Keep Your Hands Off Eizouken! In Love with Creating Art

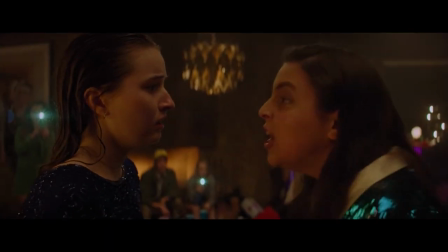[4:00]
Most people scoff at the fact that they ever had such a powerful imagination,
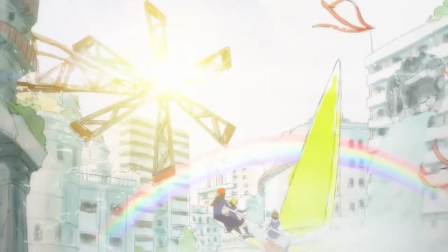[4:04]
capable of shifting reality around them but isuken is obsessed with that sublime power probably because every artist
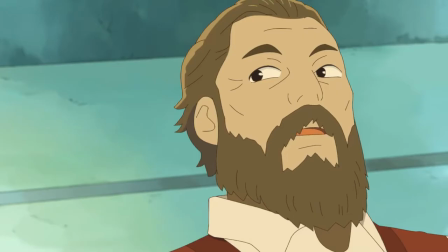[4:12]
certainly this anime's creators took that power with them into adulthood and it serves as the fuel that pushes them to create art
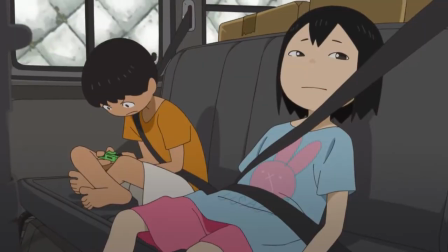[4:20]
when asakusa first moves to shibahama at the start of the series she
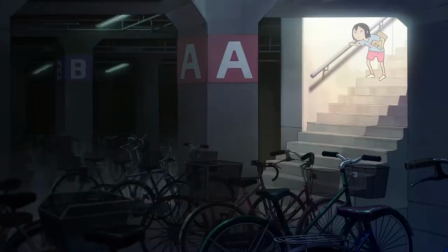[4:24]
inspects every single passageway hidden basement and canal of her new metropolis
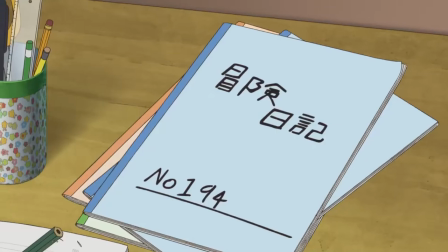[4:29]
like home documenting every last bit of it in one of her many many field guides
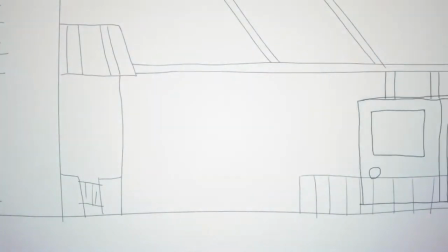[4:34]
as she explores as the art style shifts from traditional animation to black and
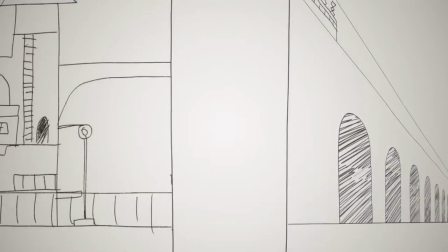[4:38]
white doodles. That shift means that Asakusa is laying the world she's meticulously imagined in her head over the real world she's experiencing.
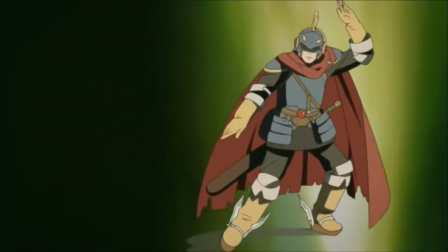[4:47]
Usually, when reality starts distorting around anime characters like this, it means that they're disassociating, but not here.
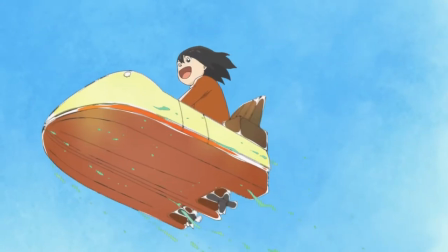[4:54]
In Isuken, it means that Asakusa is fully jumping into the imaginary world she's created in her head, like a fabulously elaborate daydream.
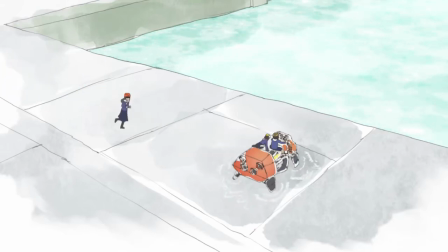[5:02]
While Asakusa is the first character to do so, she is eventually joined by her friends as they construct dozens of beautiful worlds together.
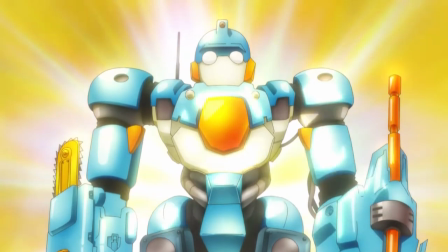[5:13]
The daydream scenes are the place where Isuken shines brightest,
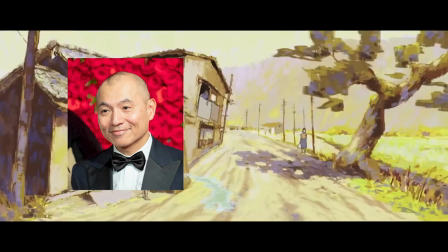[5:17]
and that's because of anime's off-the-wall golden boy Masaki Yuasa and his team at Science Saru.
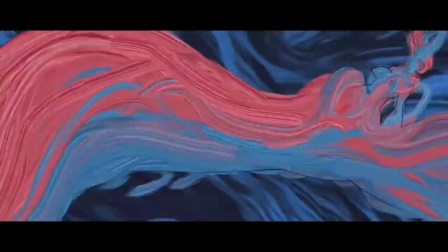[5:23]
Over the years they've cultivated a uniquely fluid and colorful house style of animation that they use to tell stories
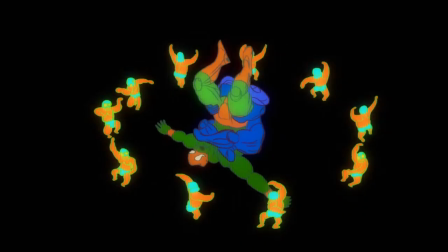[5:30]
which I can only describe as an experimental warm hug for a lack of a more cohesive description to use.
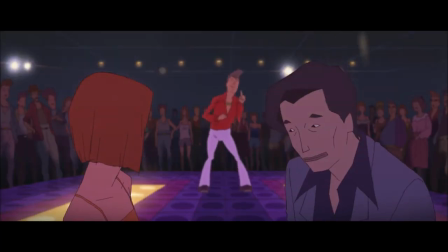[5:36]
Pretty much everything they've made is just fantastic.
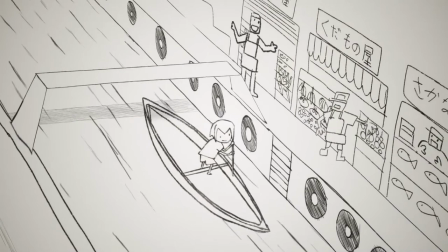[5:39]
A super neat detail about these daydream scenes is that the art style changes from the doodles you see when Asakusa is a kid
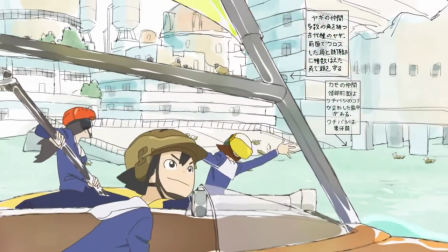[5:46]
to a more defined technical style when she's a teenager showing how she evolved as an artist without the need for exposition.
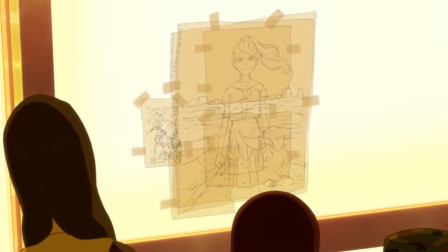[5:53]
As the traditionally animated world fades around the girls,
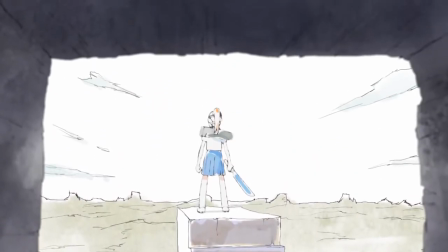[5:57]
they enter a world resembling the drawings in Asakusa and Mitsusaki's sketchbooks, one built out of line art and watercolors on a white canvas.
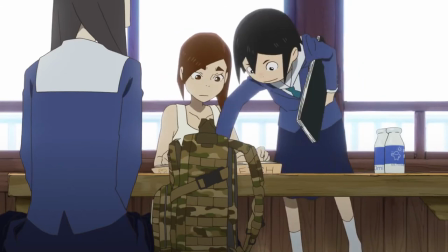[6:05]
The best example comes from the first episode, when Asakusa and Mitsusaki draw a scene together for the first time in the ramen shop.
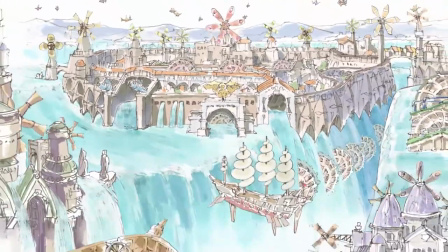[6:12]
They fall into a world of rotating gears, blowing windmills, and cascading waterfalls.
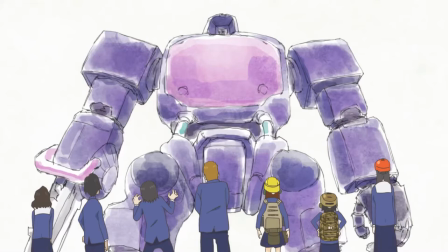[6:18]
The coolest thing about the worlds that the girls create is that they're not static, They're fantastical,
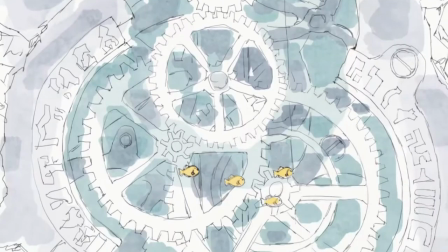[6:23]
but realistic, pulled out of real fake machines that were clearly designed to have a purpose and not just for aesthetic values.
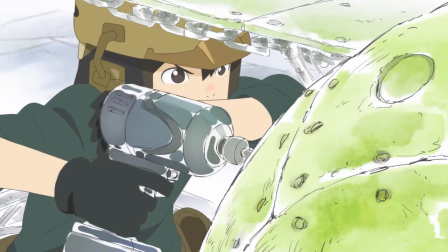[6:30]
Asakusa has to physically tighten the last few lug nuts on their Dragonfly aircraft. They have to pull a lever to open the hangar door so they can leave.
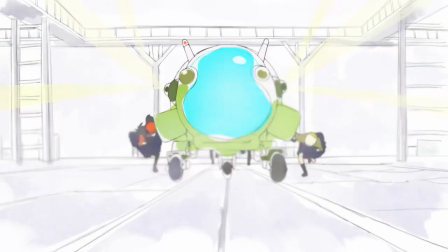[6:38]
Mitsusaki and Kanamori have to use all of their strength to push the craft so that it can get enough momentum for its engines to start.
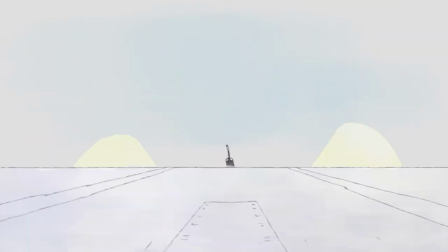[6:44]
When they leave the hangar, their ship stalls in midair,
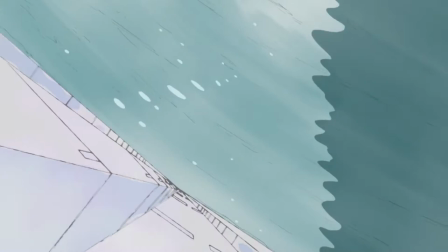[6:47]
magnetically drawn downwards in the water because of how heavy it is. it falls and it continues to fall making you think that they're not destined to succeed
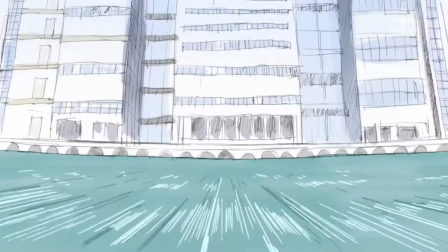[6:56]
then it flies zipping for the air with a strong heft to it and not being able to stop on a dime because something that heavy never could the worlds
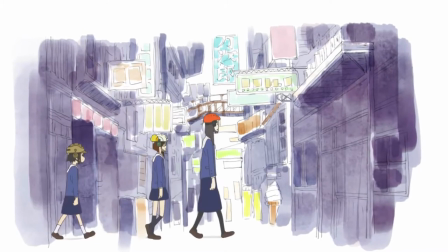[7:04]
they create have an internal logic to them always keeping the verisimilitude they established from the very first scene when the trio reaches space they
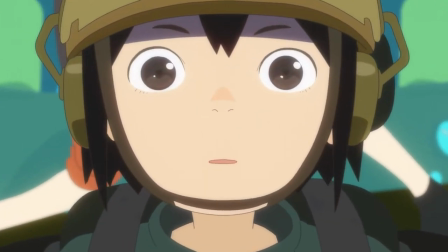[7:12]
literally see the sun dawning on their new world only for them to be returned to the real world,
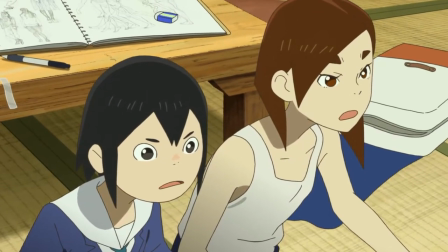[7:17]
where it's dawned on them that they're capable of creating new worlds if they work together.
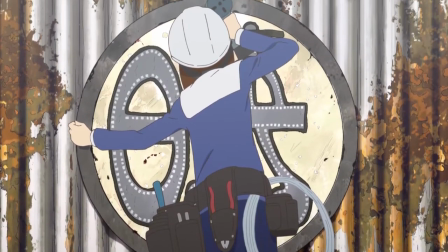[7:22]
Fueled by that burst of imagination, they set out to start their own animation studio, and that's where their creative journey truly begins.
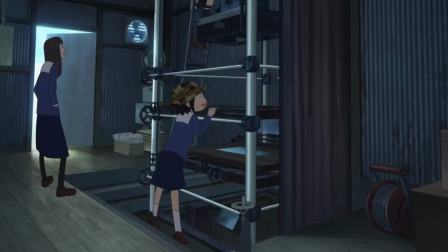[7:30]
Everything they'd done before was just a dress rehearsal. Sadly, imagination can only get you so far.
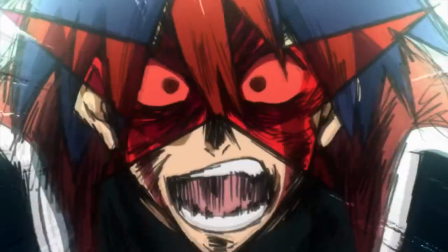[7:36]
The second crucial piece that pushes artists to create is passion. Passion for art, passion for exploration, passion for life.
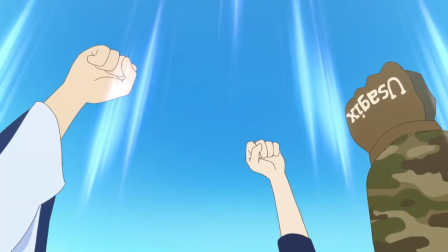[7:43]
Each of the three main characters is superhumanly passionate about achieving one goal they've held since childhood.
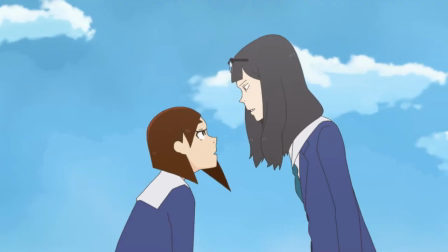[7:50]
A goal that they can only achieve together in the Isuken.
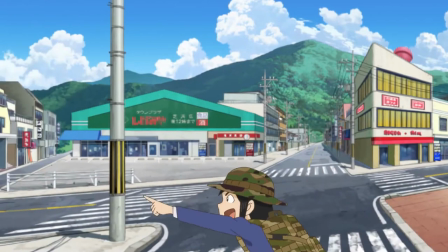[7:55]
Asakusa is an explorer at heart, a girl in love with the world that she inhabits, always looking to find every secret that it hides.
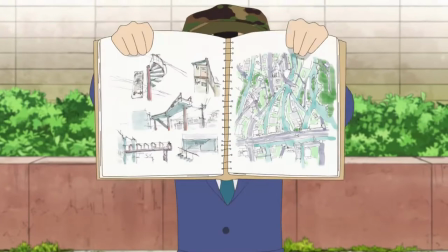[8:03]
And if she didn't find any secrets, she would create her own fantastical world to fill in the gaps.